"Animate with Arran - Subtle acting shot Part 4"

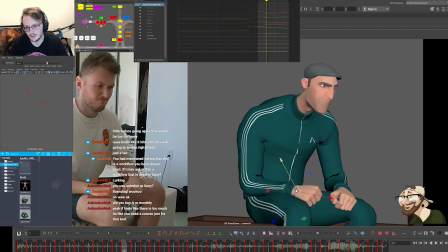58:26 Just a little bit of cushioning.
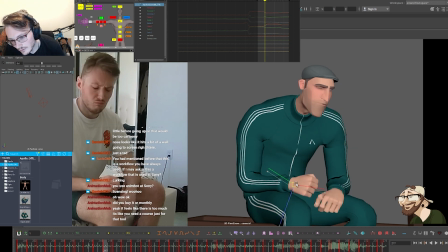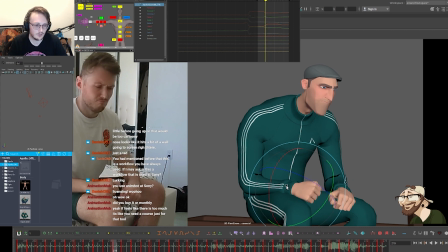58:53 Something like that. Yeah, that feels right. I'm just trying to get a little bit of like, imagine this is the palm. I'm essentially trying to get this feeling so it leads with the rotation and then comes up and then it kind of holds for a little bit. Maybe even drags it so it begins to come down, and then as it makes contact on the side of
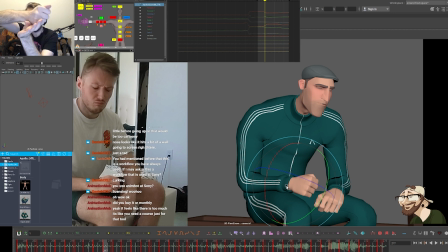59:15 the knee, then it rolls into it again. Yeah, it feels like there's too much, like you'll need a course. Yeah, it's true. And there are actually YouTube channels out there which are breaking them down and then you like explaining how you can use them specifically, which is really good.
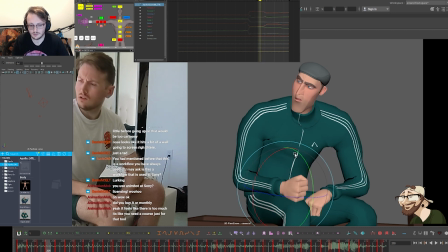59:35 I haven't actually checked out the videos myself, like to
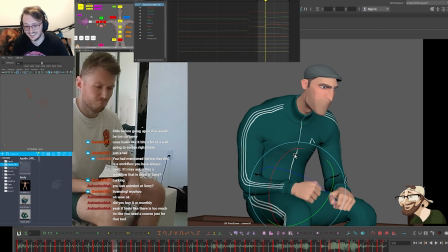59:42 like any crazy extent, but it's definitely on my to-do list. When I feel like I really need something, I'm like, I wonder if Animate has this. I'll look into those tutorials. See if it covers them. I think on the shoulder here.
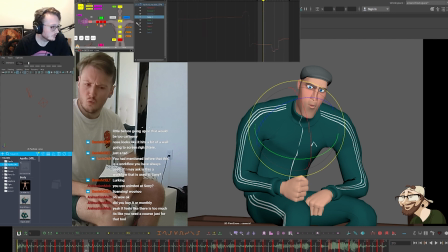60:01 Yeah, it's doing some weird stuff. So let's have a look. It's gonna be on the Y, I believe. So in the Y, it comes back, but the arm is coming forward.
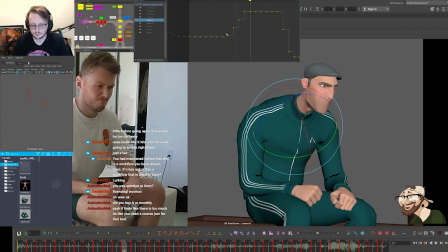60:15 So yeah, if anything, it's gonna do the opposite. So this is where I'm thinking about anatomically. If I have my hand closer to me and then it goes further away, my shoulder needs to connect with that.
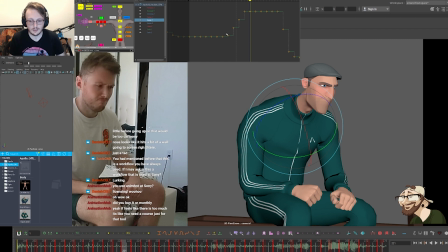60:29 So it's actually going to come forward. And not only that, he was leaning in with his hands close to him. And then his body comes up and his hands come away. So if anything, the shoulder is going to be the middle connection between that.
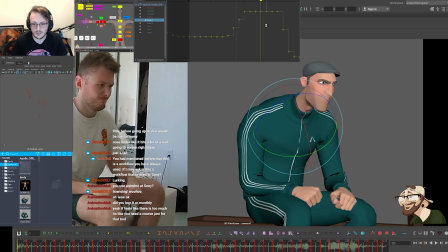60:43 And right now, you can see the curve is actually going away. So I actually need to do the opposite. And it needs to come in. And I'll make the adjustments however necessary after. So now we're going to cushion this in.
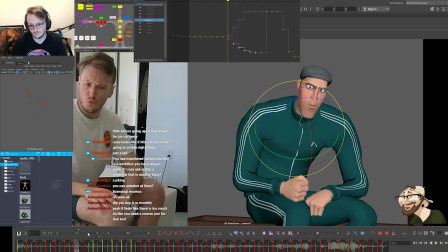So that's what I had before. And can you see how much that feels like it connects more now? I can adjust in the Z as well after.
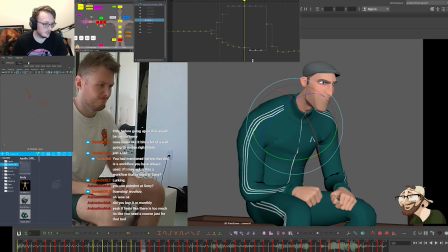61:15 But I'm just trying to get that initial change correct. So this is where, when I've been blocking, I haven't considered the relationship between the the shoulder as much.
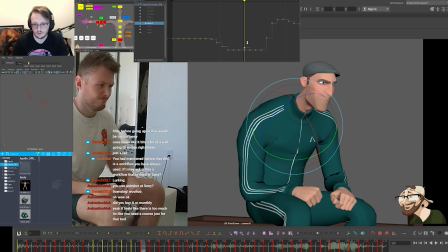61:28 And so, yeah, we're reworking that now. And then I don't think it needs to come down as much. So somewhere in this realm. So it's going to bring that all to favor in. Something like that.
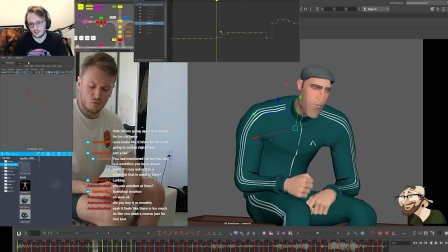61:50 There you go. And now the shoulder just feels more connected. And then we'll do the same on the other one, on the other hand. It's so...
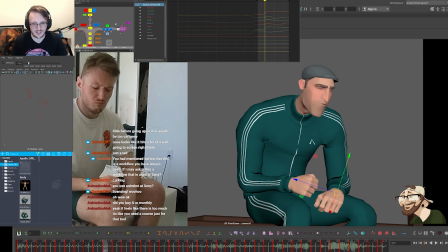62:09 I don't know if some of you guys have the same experience where when you start working from home and all your hotkeys and not necessarily hotkeys, but some of the buttons are going to change depending what studio you work at and how their pipeline is set up, or there's a different tool set that you use at work. And so you have slightly different key bindings.
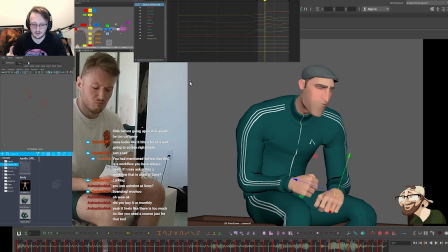62:28 And I find myself switching a lot.